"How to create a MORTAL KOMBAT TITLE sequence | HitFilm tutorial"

Hello, everyone, I'm Zach, and welcome back to another HitFilm tutorial.
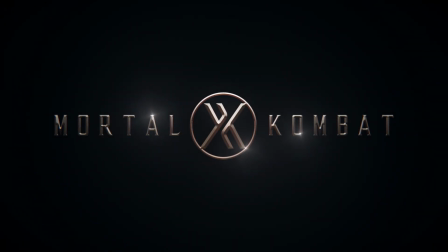0:21 Today I'll be showing you how to create this metallic title inspired by the Mortal Kombat trailer.
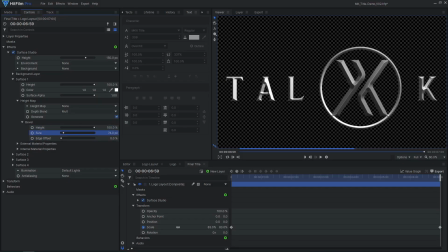0:26 I'll be using the Surface Studio and Custom Light Flares effects, which are HitFilm Pro exclusives.
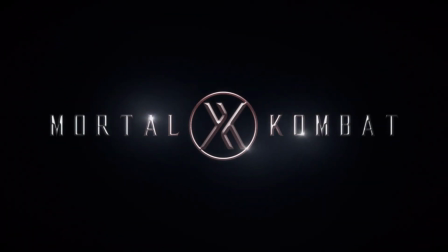0:33 A similar result can be achieved for free in Express, by using the Parallax effect and regular Light Flares effect.
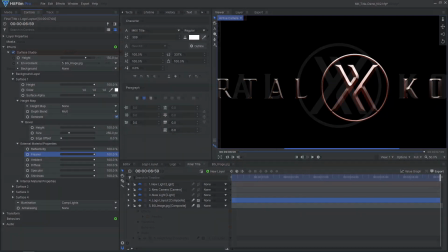0:40 You can find the project file for the Pro and Express versions of this title in the video description.
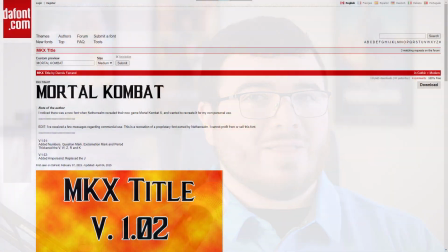0:50 An essential aspect of an epic title sequence is using the right font. The font I'm using is free from dafont.com, link in the description.
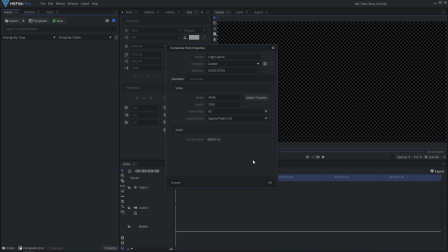0:59 Once you have downloaded and installed the font, open up a new composite shot in HitFilm. Add a new text layer and type out your text. Select the font, then increase the font size and letter spacing.
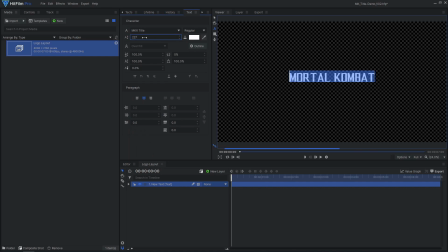I'll add a few spaces in between the words to make room for the logo. Create a new square composite shot.
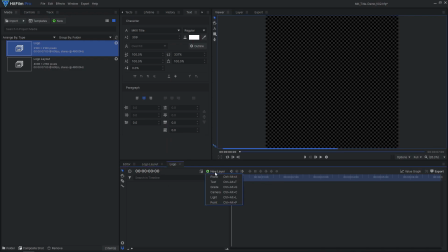1:29 Add a new white plane, then double click the ellipse mask tool to create a circle that fills the frame.
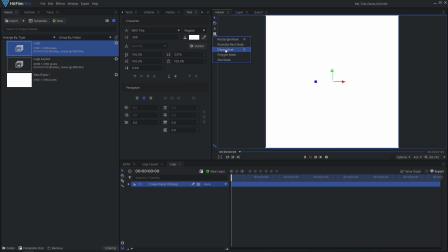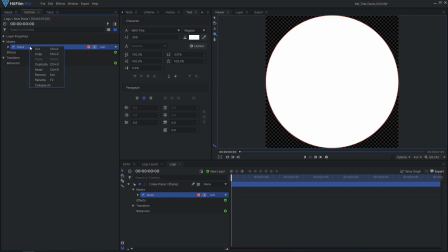1:41 Duplicate the mask, set its blend to subtract, and decrease the expansion to create a ring shape.
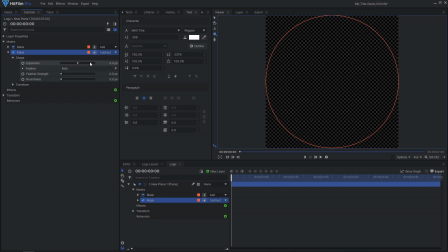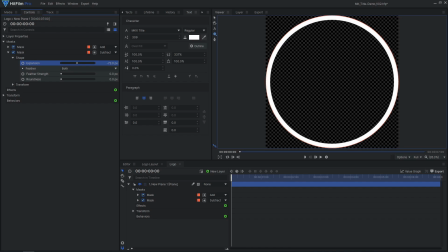1:53 Drag in your logo image and adjust the scale to fit inside the circle.
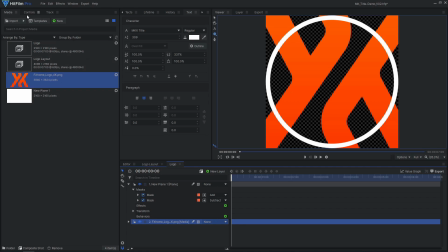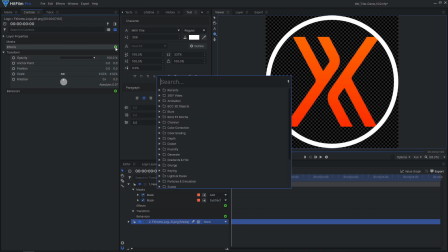2:03 I'll add a fill color effect to make it a solid gray color.
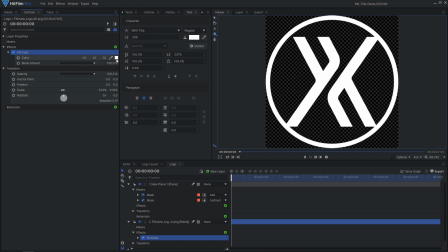Drag this comp into the previous comp and scale it down.
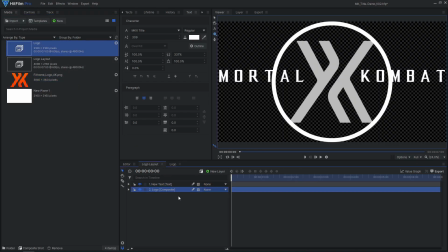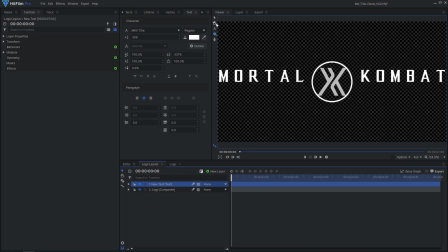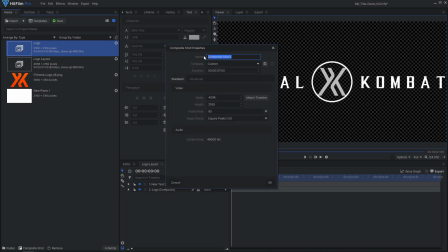2:28 Add a new composite shot and drag in the finished logo. This is where the final title will come together.
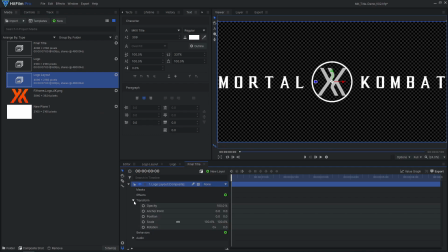2:38 Animate the scale of the logo so it slowly zooms in over the whole shot.
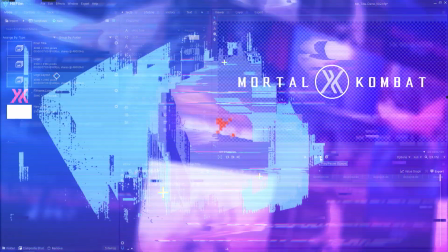To bevel the text, I'll be using the Surface Studio Effect exclusive to HitFilm Pro. If you are using Express, stay tuned for a free method to achieve a similar result.
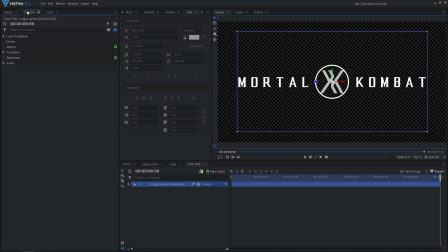3:09 Add the Surface Studio Effect to the logo.
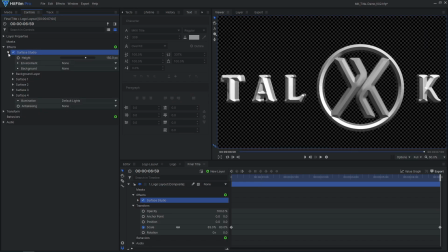3:15 In the Surface 1 controls, remove the edge offset and increase the bevel height to 100%.
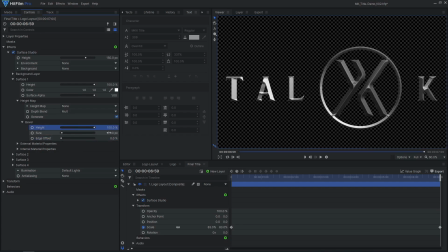3:26 Then, increase the bevel size until you are happy with how it looks. Let's add our own lighting instead of the built-in default lights. Set the illumination type to Comp Lights, then add a new light layer.
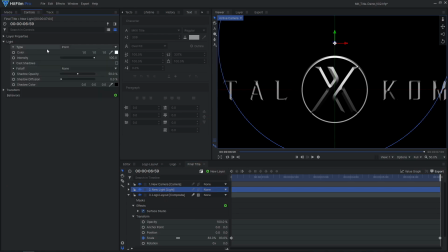3:44 Set the type to directional, then position the light so it is above the logo pointing down at it. I also chose to add an additional light, this time a red-colored point light.
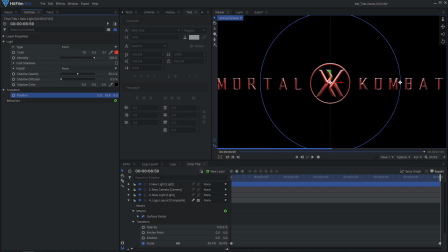3:59 I placed it in front of the center logo, and reduced its intensity and reach to make it more subtle. We can improve this title even further by adjusting the material properties. I'll increase the specular all the way, causing the bright highlights to stand out more.
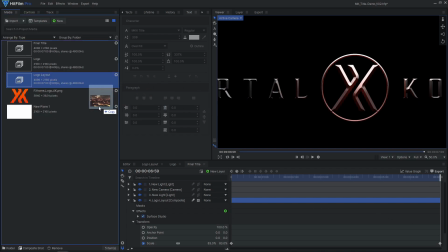4:19 To make the logo feel a little more metallic, I'll drag in an image to use for reflections.